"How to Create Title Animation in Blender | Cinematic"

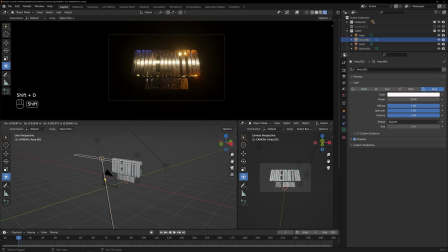8:32 By strategically positioning the lights, we can enhance the visual impact of the text and create depth within our composition. Experiment with different light positions and intensities to find the perfect balance that makes the title shine.
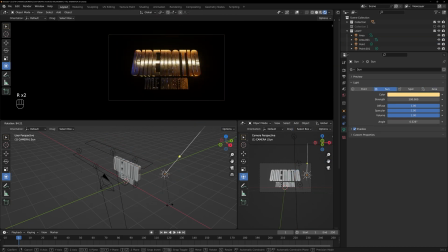8:51 Remember, the goal is to create contrast and highlight the text, making it visually appealing and captivating. Take your time to fine-tune the position of the lights until you achieve the desired effect.
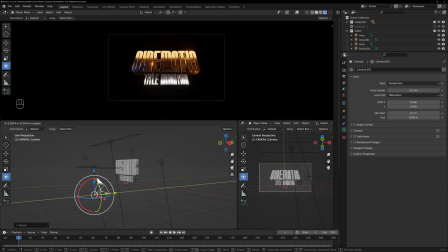9:10 Let's rotate the camera a little bit. Here, we have a simple sword that we can position under the title.
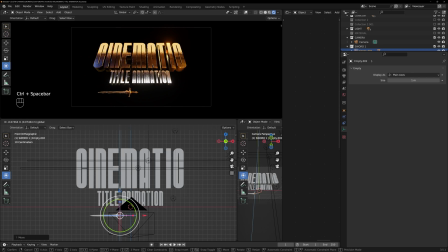Duplicate the sword, rotate it, and position it on the other side to create a symmetrical arrangement.
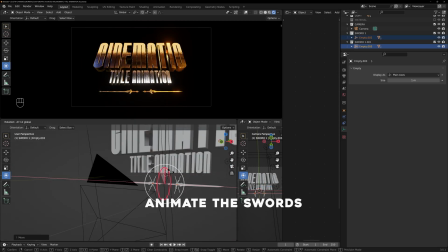9:32 And then, we can animate the swords as they come each side, converging in the center as the title is revealed.
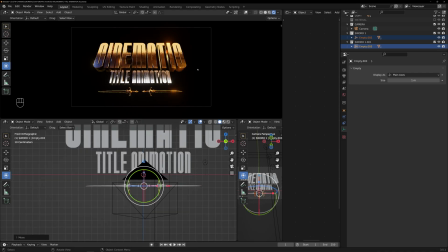9:39 This animation will add a dramatic effect to our composition.
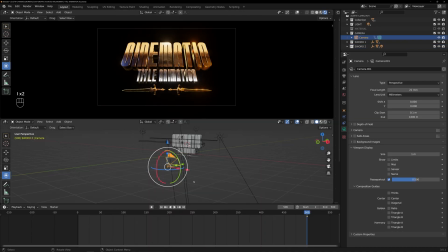9:43 And also, we can animate lights shining through the text and the swords multiple times. Now, I am going to select some text and set a keyframe around frame 350.
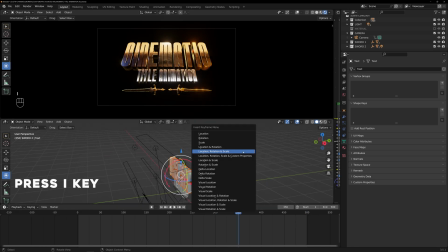9:55 I will press the I key on the keyboard and choose location, rotation, and scale.
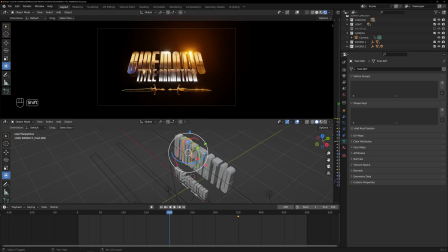10:00 Next, I will navigate to frame 200 and move the text back and forth.
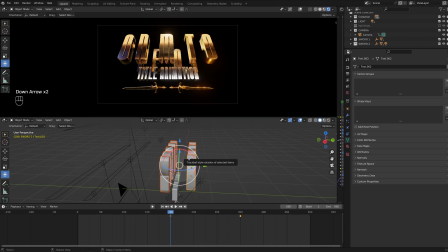10:10 Let's select the text and change the pivot point option to individual origins.
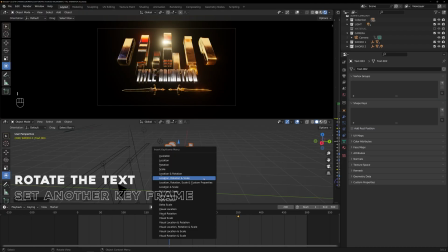10:15 After that, I will rotate the text and set another keyframe, and press the spacebar to preview the animation.
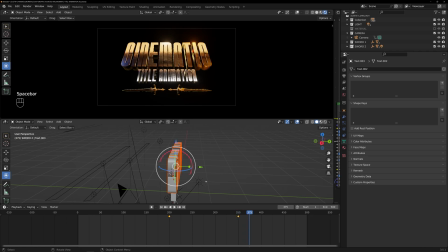10:21 Yeah, it's looking cool. Now, we can animate the sword.
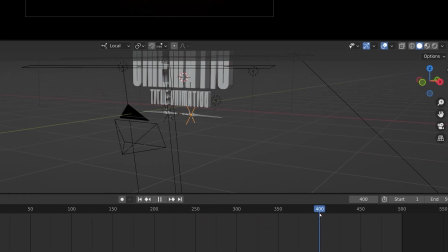10:27 First, select the sword and move the playhead to frame 400. Set a keyframe at that position.
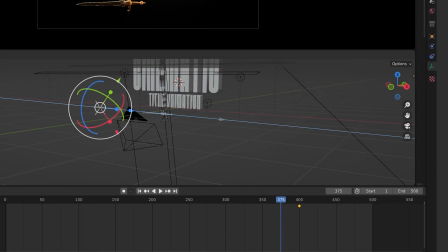10:32 Then, move the playhead to frame 375 and move the sword out of the camera view.
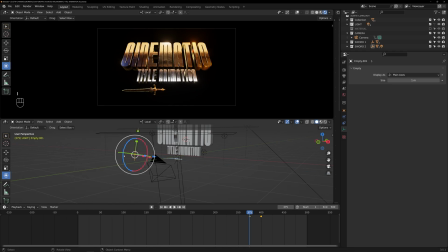10:38 Set another keyframe at that point. Okay, we can do the same animation with the other sword also.
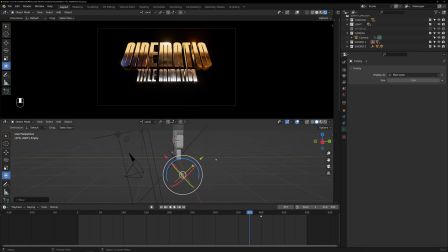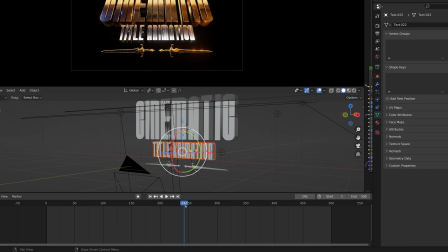11:09 Now we can select the subtitle and set a key on frame 350.
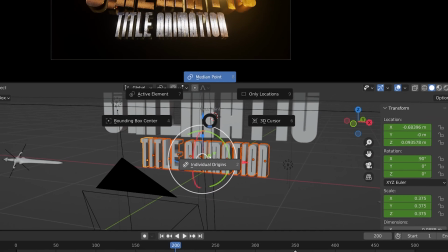11:14 Then set the origin of the texts to individual origins and go to frame 200.
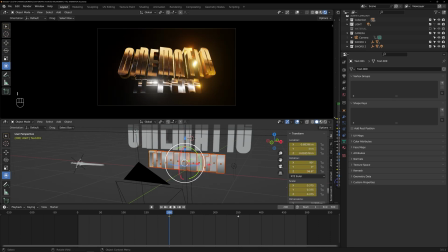11:19 Rotate the text and set another keyframe there. Press the spacebar to preview the animation.
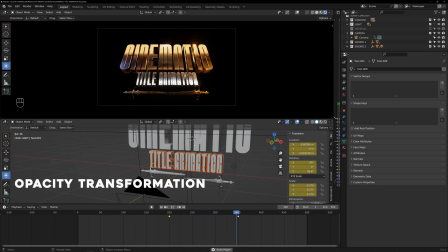11:25 Alright, now we can do an opacity transformation to the text from left to right.
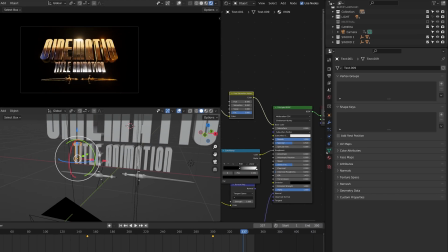11:29 Start by selecting the first letter T and go to Material Setting and duplicate the material.
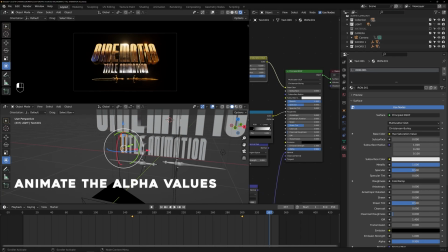11:35 Then go to Shader Editor and animate the alpha values from 0 to 1. This will create the opacity effect to the texts.
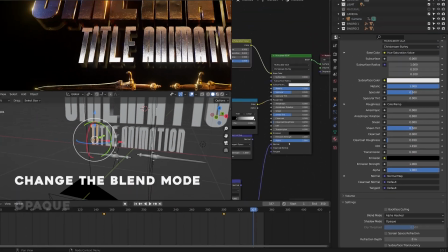11:43 But don't forget to change the blend mode option from opaque to alpha hashed inside Material Setting.
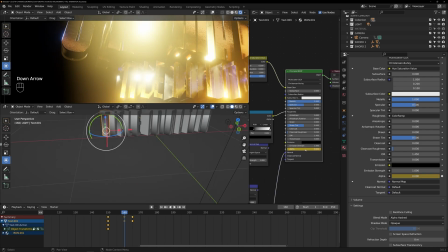11:51 Set the alpha value to 0 at frame 160, and then set it to 1 at frame 170.
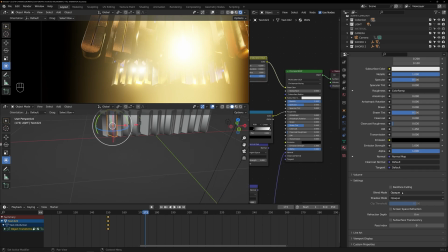11:57 Repeat the same process for the other texts as well. Select the text, duplicate the material, change the blend mode to alpha hashed,
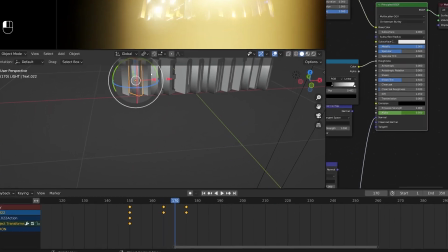12:06 and then set keyframes for the alpha values and adjust the timing for the next text with a gap of 5 frames.